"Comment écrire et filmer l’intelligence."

Et j'aime beaucoup parce que cette scène est parodiée un peu plus tard dans le film, où ce coup-ci, on a le point de vue de Seth Rogen, qui lui est plutôt un abruti.
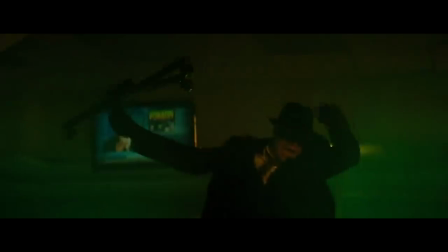(53:37)
Donc il y arrive plutôt bien, avant évidemment de se vautrer lamentablement avec une chaise à roulettes dans la main. Au passage, dans ce film, on a pour moi un des meilleurs moments Eureka de l'histoire du cinéma. Le moment Eureka, c'est ce fameux moment où un personnage assemble les pièces d'un puzzle et a la révélation finale sur ce qu'il cherchait depuis le début.
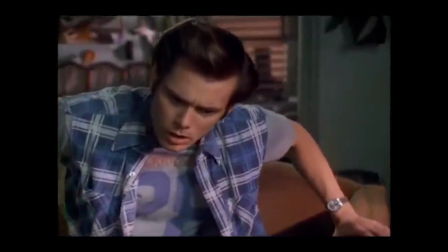(53:57)
Comme cette magnifique séquence de Ace Ventura, où le chien de Ace Ventura pose sa tête sur une photo d'un joueur de football lui créant des cheveux,
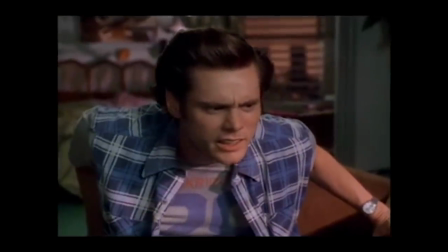(54:03)
permettant à Ace Ventura d'avoir sa révélation. Et dans Green Hornet, on plonge donc littéralement dans la tête de Britt Reed au moment où il a son cheminement de pensée qui va le conduire à avoir la révélation.
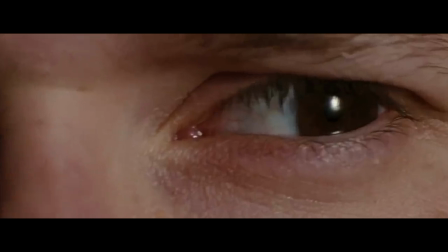(54:21)
Le truc qui est rigolo, c'est que son cheminement de pensée, il est donc dicté en temps réel et en voix off,
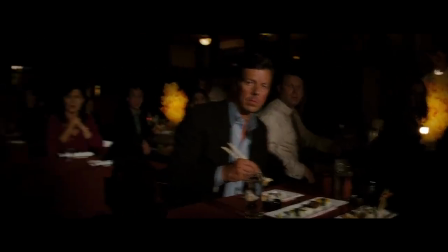(54:26)
et le tout illustré avec des images un peu étranges qui essayent donc de mettre du visuel sur ce qu'il est en train de penser et de découvrir.
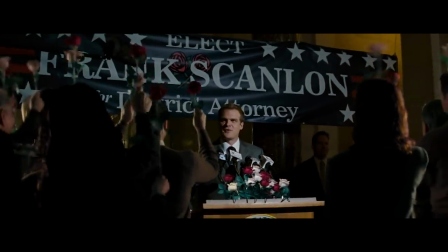(54:33)
Et vu que sa pensée est ultra confuse, les images sont également ultra confuses.
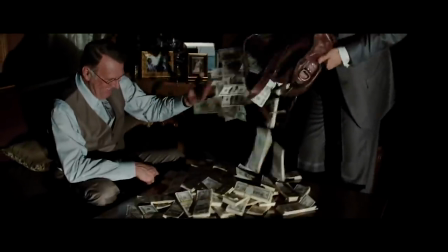(54:37)
Mais ce que j'aime énormément cette séquence, c'est que normalement, ce type de moment dans un film donne l'impression que ça s'est passé en un quart de seconde.
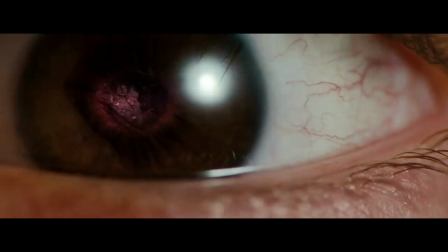(54:43)
Voilà, il a réussi à mettre toutes les pièces du puzzle ensemble instantanément. C'est comme ça que ça se passe dans Ace Ventura.
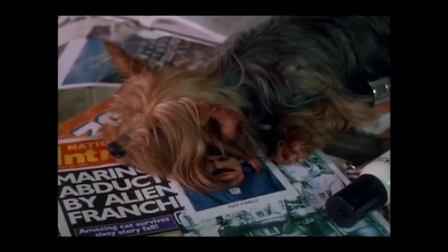(54:48)
Le personnage a ce moment Eureka, on comprend pas encore ce qui se passe dans sa tête parce qu'il va nous l'expliquer après, mais en tout cas, tout s'assemble dans sa tête en quelques secondes.
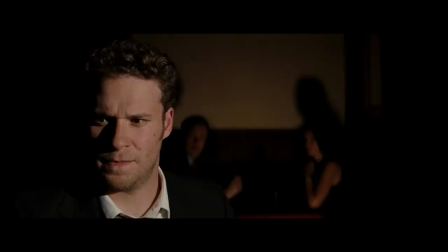(54:54)
Alors que dans Green Hornet, à la fin de son raisonnement, on coupe sur le personnage qui était en face de lui, qui est donc le méchant de l'histoire,
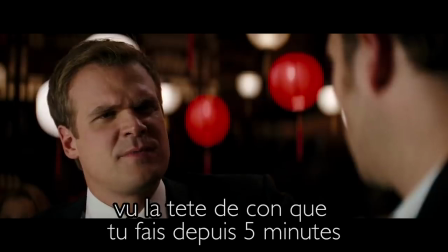(55:00)
et ce personnage lui balance « I can see by that stupid expression you've had on your face for the past 5 minutes that you're trying
to piece this together, but it's no good.
» Donc il y a un décalage parodique qui se crée, parce que cette séquence qui, dans les conventions, est supposée représenter un espèce d'éclair de génie, un espèce de moment de lucidité, dans le film ça a pris le temps du cheminement de pensée du personnage, qui était quand même assez long, et donc ils prennent en compte ça pour en faire une blague, et j'adore cette blague. Une variante de ce flux de pensée combiné à une séquence de combat, c'est dans le film Sherlock Holmes,
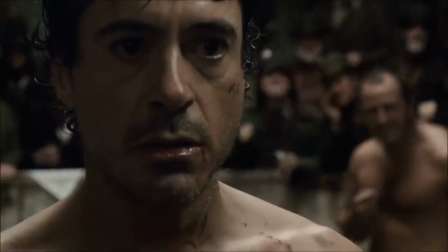(55:27)
mais ce coup-ci donc celui de Guy Ritchie, où Sherlock prévisualise tout ce qu'il va faire dans le combat pour l'emporter.
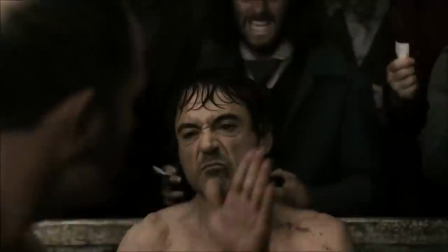(55:33)
Donc là, encore une fois, on rentre dans une temporalité différente, son cerveau prend le temps de réussir à tout envisager,
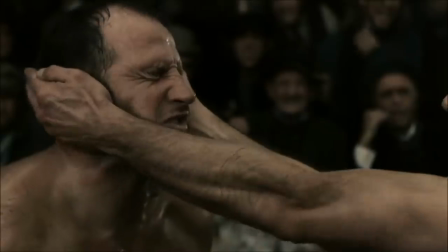(55:38)
mais ça se passe en quelques secondes dans sa tête, c'est ce qu'on est supposé comprendre. Sherlock est tellement intelligent qu'il a le temps d'analyser toute la scène,
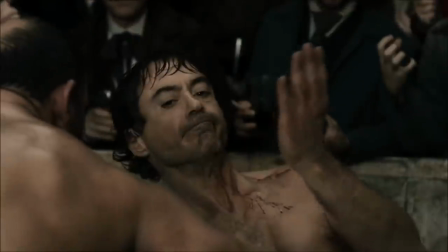(55:44)
alors qu'en fait, c'est quelques regards et quelques secondes qui passent.
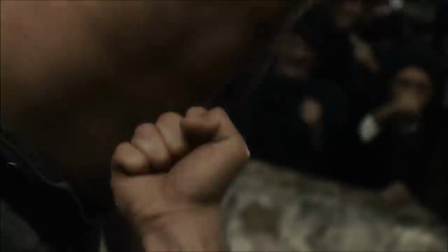(55:47)
Pour ensuite, au moment où on reprend la temporalité normale, on sort de sa tête, et ben tout se passe à vitesse normale,
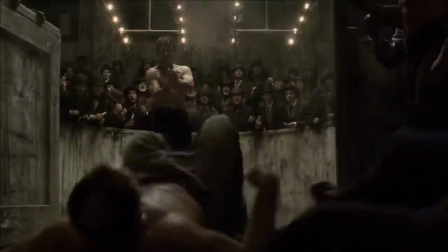(55:54)
et on voit que son exécution est parfaite, il a réussi à tout anticiper de A à Z en quelques secondes. Trop fort, le Sherlock. Et c'est une séquence qui sera d'ailleurs allègrement parodiée dans le Sherlock Holmes avec Will Ferrell.
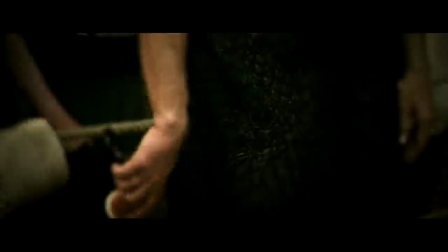(56:05)
Le concept, pour le coup, sera repris à l'identique, c'est-à-dire que le personnage de Will Ferrell va anticiper tout ce qui doit se passer,
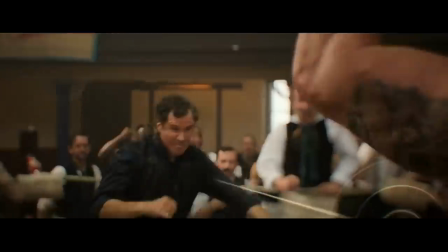(56:11)
et ils sont allés un peu plus loin dans la représentation visuelle en ajoutant, un peu comme dans Very Bad Trip,
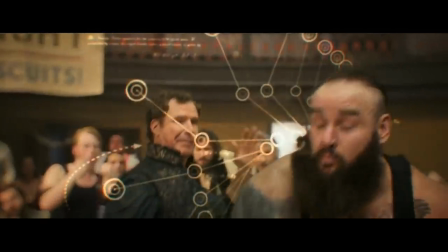(56:16)
des espèces de chiffres et de calculs pour montrer à quel point le personnage est intelligent et arrive à calculer des trajectoires et de la vélocité des objets,
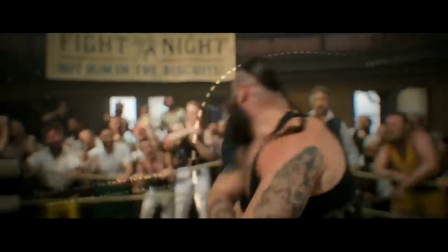(56:24)
enfin voilà. Ils compliquent le tout visuellement pour réussir à nous faire comprendre que le personnage est surintelligent,
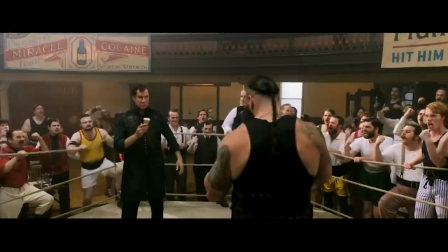(56:29)
mais évidemment, vu qu'on est dans une comédie à la con, au final, tout ce que le personnage va anticiper va totalement foirer dès le départ. C'est hyper attendu, c'est classique, mais ça reste quand même efficace comme concept. Donc voilà, j'imagine qu'il reste encore plein d'autres concepts à explorer pour représenter l'intelligence au cinéma. Si vous en avez d'autres, n'hésitez pas à me faire part de ça dans la section commentaires. Honnêtement, s'il y a beaucoup d'exemples qui tombent, je n'hésiterai pas à faire un volume 2 de cette vidéo pour réussir à en reparler. C'est un sujet que j'ai beaucoup aimé traiter et travailler, et je suis très fier de cette vidéo. Ça m'a pris beaucoup de travail, mais c'était un plaisir énorme, et ça m'a surtout énormément enrichi, et j'espère que ça vous a enrichi également. Si vous avez aimé cette vidéo, n'hésitez pas à mettre un pouce vers le haut, ça sert vraiment, à la partager sur les divers réseaux sociaux, à vous abonner à cette chaîne, évidemment, et à mettre la petite cloche. Je fais sortir moins de vidéos, mais elles seront de meilleure qualité pour cet été, donc n'hésitez pas à mettre les notifications pour être sûr de ne pas en louper une. Et si vous aimez vraiment beaucoup cette chaîne, vous pouvez toujours aller sur Utip, regarder des pubs, ou même donner carrément de l'argent pour m'aider à financer d'autres vidéos. Et si vous aimez mon programme Les meilleurs scénaristes d'Hollywood avec David The Film Talker, on a ouvert un Tipeee sur lequel vous pouvez participer pour obtenir plein de bonus, notamment tout le bêtisier ultime des épisodes.